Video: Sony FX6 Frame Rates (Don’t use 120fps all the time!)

Now when I started out in filmmaking and cinematography, one of the ideas I was sold is that if I want to get cinematic looking footage,
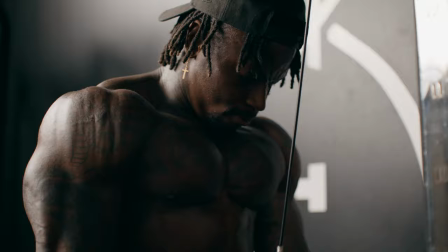I'm going to have to slow things down using frame rates and get slow motion footage. And on some level, those people were right, slow motion footage looks pretty great. But you have to be able to use frame rates and slow motion footage effectively in your videos in order to tell better stories and have better, more cinematic looking videos. So in today's video, we're going to be talking about frame rates, some of the things that I use as guiding principles when I use different frame rates, and why there's one I kind of just don't use anymore. Now, in the early stages, one of the concepts you learn about is the 180 degree shutter rule, which basically means that your shutter speed is gonna be set to one over two times a frame rate you're gonna be using. Now, generally speaking, a lot of people film in 24 frames a second, which means that your shutter speed is gonna be one over 48, or if your camera can't do that, one over 50th a second.
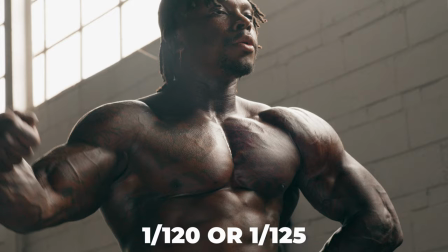Now, when you're using variable frame rates in 60 and 120 frames a second, that rule's no different.
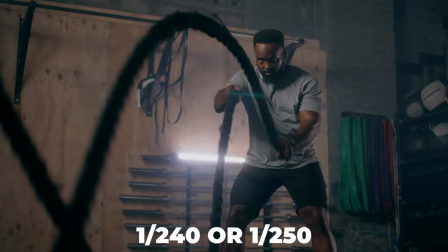In 60 frames, you're gonna use one over 120th or one over 125, and in 120 frames a second you're going to use 1 over 240 or 1 over 250. But what ends up happening when we kind of neglect the rules and we start to do things a little bit differently.
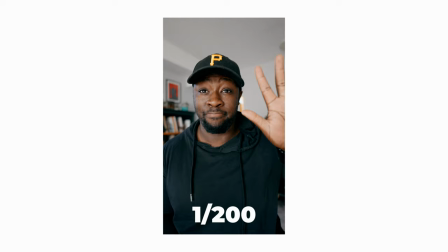Now if I'm using slow motion footage but I'm using faster shutter speeds what's going to end up happening is you're going to have a lack of motion blur.
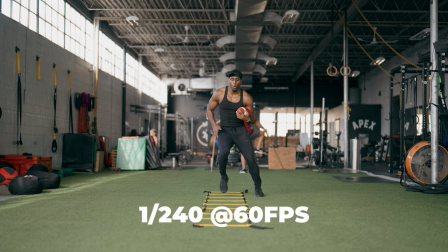Now in 24 frames a second that just means things might look a little bit jittier and frantic but in slow motion it looks a little bit off. With a lack of motion blur it's harder to sell the slow motion effect.
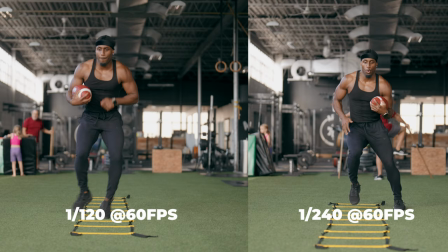What ends up happening is that that without that motion blur, things are in slow motion, but it doesn't look like that because the motion blur isn't really selling that effect to you.
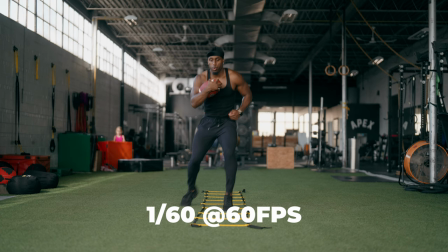If you're gonna use things that are a little bit slower, you're gonna use slower shutter speeds while using slow motion, you're gonna have a ton of motion blur.
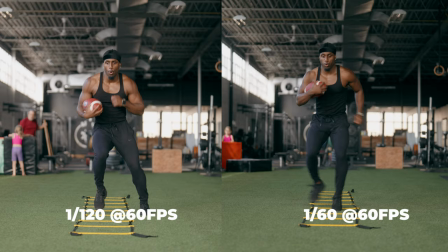Now this might be cool for a dream sequence or something that's supposed to look a little more airy, but if you use this improperly, what ends up happening is it looks like you just did things wrong. And in fact, it kinda looks like you filmed everything on April the 20th last year. If you know, you know. Now that we've chosen to obey the rules or not obey the rules, what does each frame rate say about your videos? Starting out, a lot of the advice that I got was using your 60 frames or 120 frames a second as a catch-all for capturing B-roll. But I decided to create a little bit of a cheat sheet whenever I wanted to decide to use slow motion footage or just keep things at 24 frames a second.
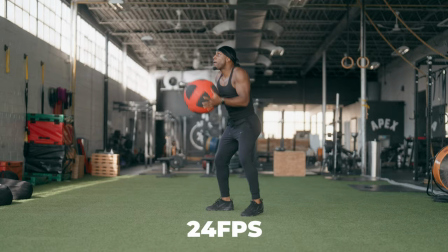Now, at 24 frames a second, what you're saying is I'm here, I'm present, and I'm in the moment. 24 frames is pretty close to what we're going to see with our human eye in real time.
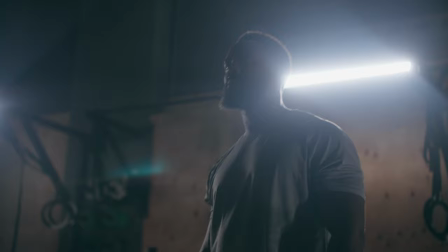And if you want your viewer to feel like they're in the story as it's happening using 24 frames a second for dialogue scenes or even some b-roll shots is a great way to make sure that things are moving along on a pace and things aren't stretched out too much because you just
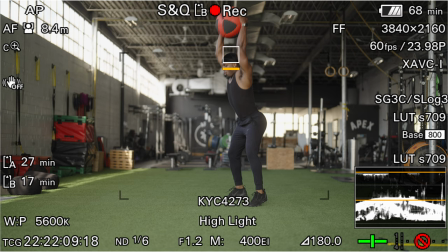want to get from point a to point b now 60 frames a second is used as my way to make normal human actions seem a little bit more emphasized
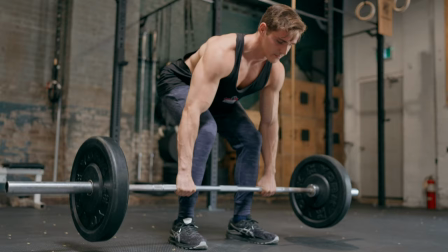and a little bit more important in my situation for example i do a lot of fitness content now starting out 60 frames a second
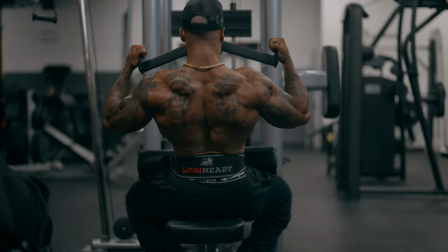is a great way to let your viewer know that this thing is important or you have to pay attention to this, whether it be something that's a really cool trick, a really cool fitness move, or you just want your viewer to know that whatever the person is doing at that current point in time is incredibly important. Now, before we talk about 120 frames a second, the frame rate that was sold to everybody,
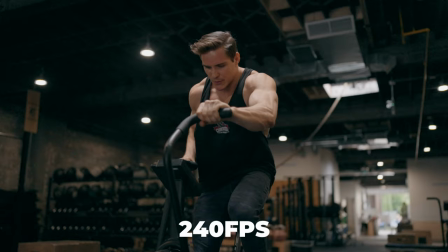a lot of cameras nowadays are actually going past that with things like 180 frames a second or 240 frames a second.
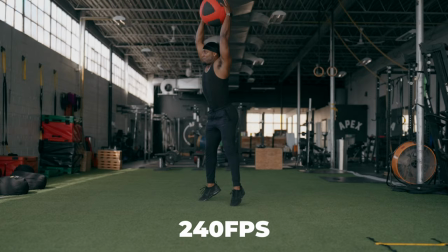Now I use a Sony FX6 and it could do 240 frames a second in HD. Now, I actually don't know why I would use this.
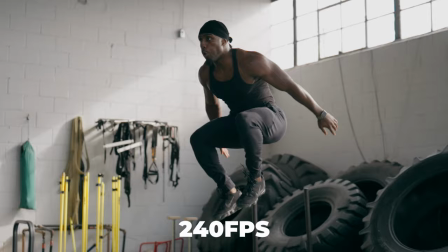I don't have a use for it, but if you guys do use 240 frames a second often, leave a comment down below because honestly, I'm genuinely curious. Now we're going to talk about 120 frames a second. And I've had kind of a complicated relationship with this frame rate because when I was watching my favorite creators, I was watching my favorite YouTubers,
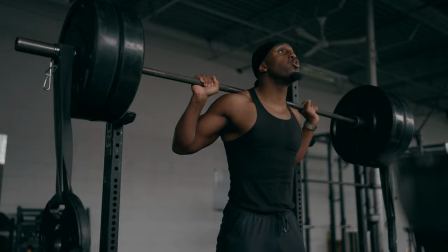everybody and their mother was shooting at 120 frames a second for cinematic B-roll. Now for me personally, when I'm watching 120 frames a second footage, because it was five times slower,
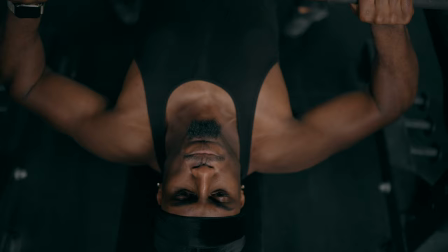I felt like I was being told that whatever I'm watching at this very moment is of the utmost importance, or it's a very fast, non-human moving object.
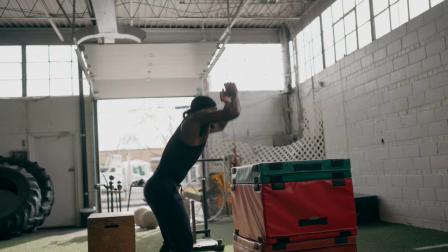Things that are moving incredibly fast that you need to slow down and make sure that we see it, that was reserved for 120 frames a second. So my rule for using the five times slow motion feature is to tell my viewer that you really need to see this,
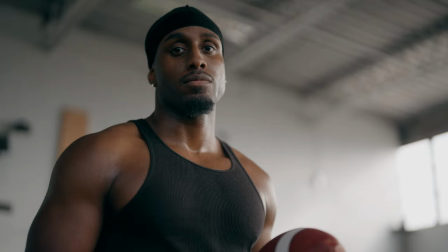or you really need to see this action as it happens, or it's a really effective way to help hold onto the shot.